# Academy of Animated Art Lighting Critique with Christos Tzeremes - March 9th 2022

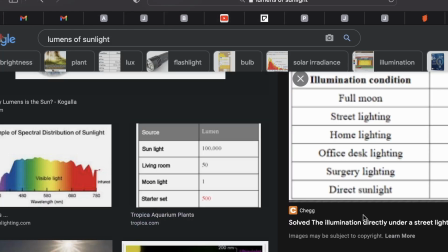there was like some calculation I did a long time ago. Oh yeah, here it is. This is a better one, lux. So it's like direct sunlight is 100,000 lux, and then your street lighting is 10. So that's kind of what I'm getting at with like the brightness is like
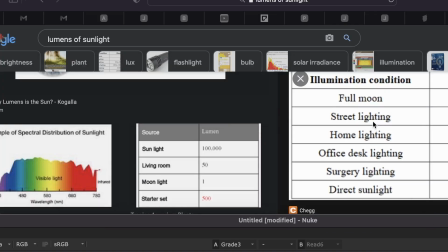and yeah, like this isn't direct sunlight, but still like street lighting and any kind of lamp that you might have, like office desk lighting, is gonna like pale in comparison to like a lot of like natural lighting that you might get.
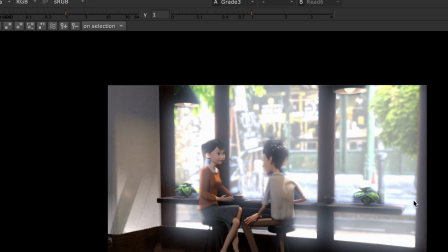So just keep that in mind when you're like breaking down like what's where and how bright is it, and I think like newer lighters have a tendency to underplay their sunlight and then overplay like bulbs and stuff like that,
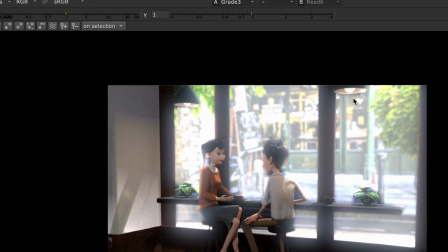and that's fine, but you have to realize like where are you like getting direct sunlight? If yes, then like those bulbs won't really do as much for you. And then if you're not getting direct sunlight or like natural lighting,
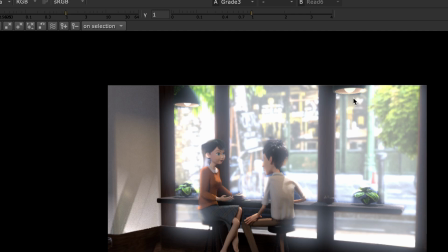so if you're like in interior or if it's at night or something like that, then those bulbs really start to shine and take on their own like importance into your frame. So just keep that in mind.
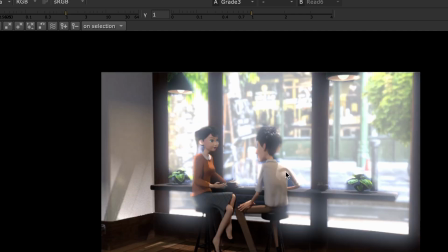It's like one of those things that I think people miss.
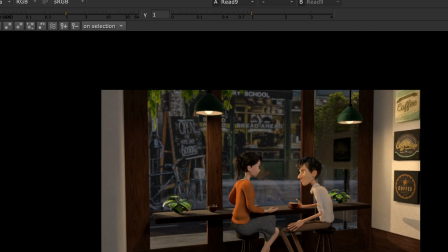Yeah, and then so again, like even with this one going back, I feel like the same thing. You'd want like a brighter image out here, just to mimic like what's going on.
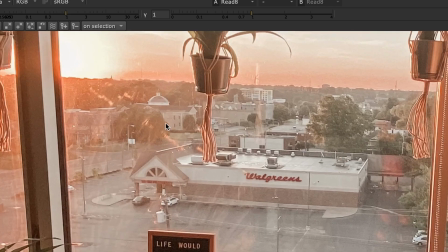Like if I look at the street here, a lot of the street is not getting sunlight, and it's like the sun's just peeking over,
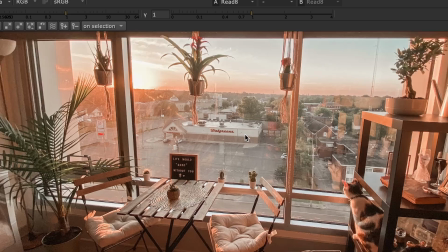and it's hitting this building, but it's not hitting down here.
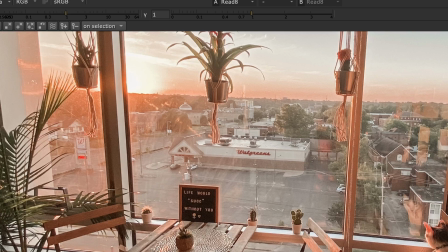You can kind of mimic that in a way, but it's hard because they're on the floor level,
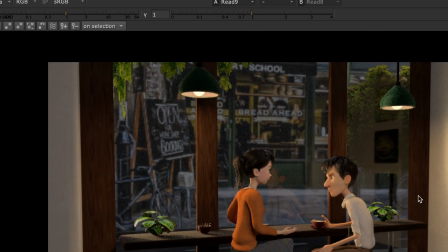so you like that sun's gonna have to hit something out here. So you can kind of like increase the
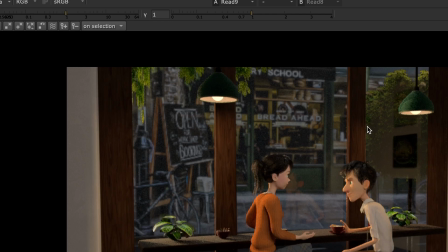sunlight or find like a different image that's like brighter or that time of day and stick that in here.
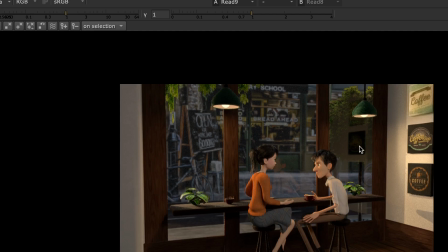It'll help you sell like what's happening inside. So sometimes I've seen these before, and sometimes I feel like it's better to do like an interior one with this set, where you just convert these windows to be, like a wall or something.
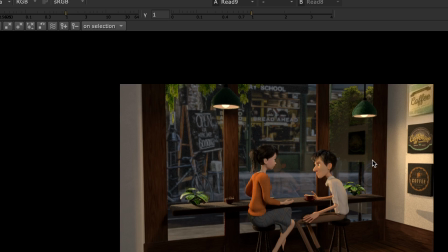Only because you get away from that issue of like, well, what's outside, and how do I make that look realistic? But a lot of these are just you getting your bearings and lighting, and that's fine.
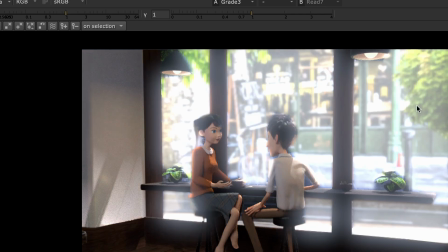Like if you did something like this where you just took it, you got the ID in comp or something like that, and you boosted it, that's fine. It's just for you to like figure out, the balancing of lights compared to one another.
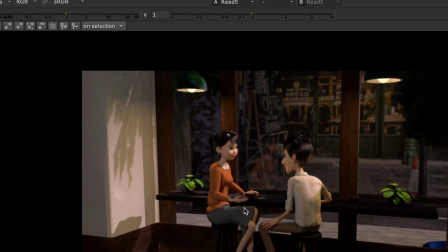This one here, so this is your nighttime scene, and I see this as your
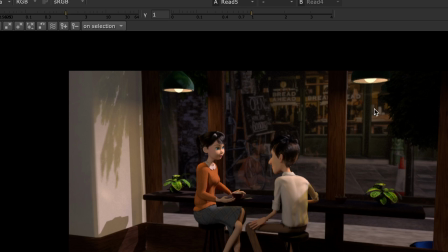reference, and I think you're like getting the right idea, right? It's like dark outside. These are the lights that are kind of giving you the most illumination.
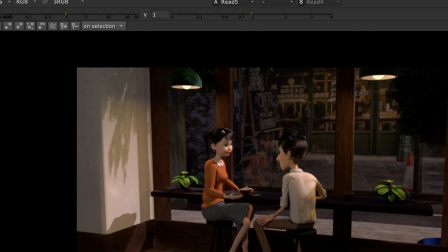But I'm still seeing like this light here, and
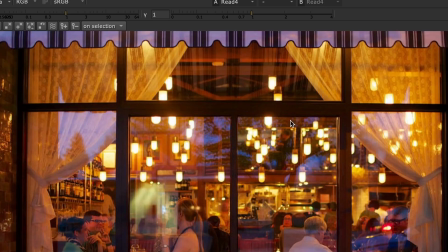one of the things I notice in this frame is that,
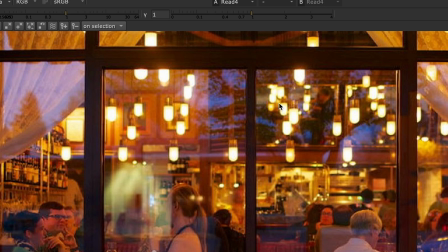again, like there's so many small little lights everywhere that all the shadows are kind of being filled in.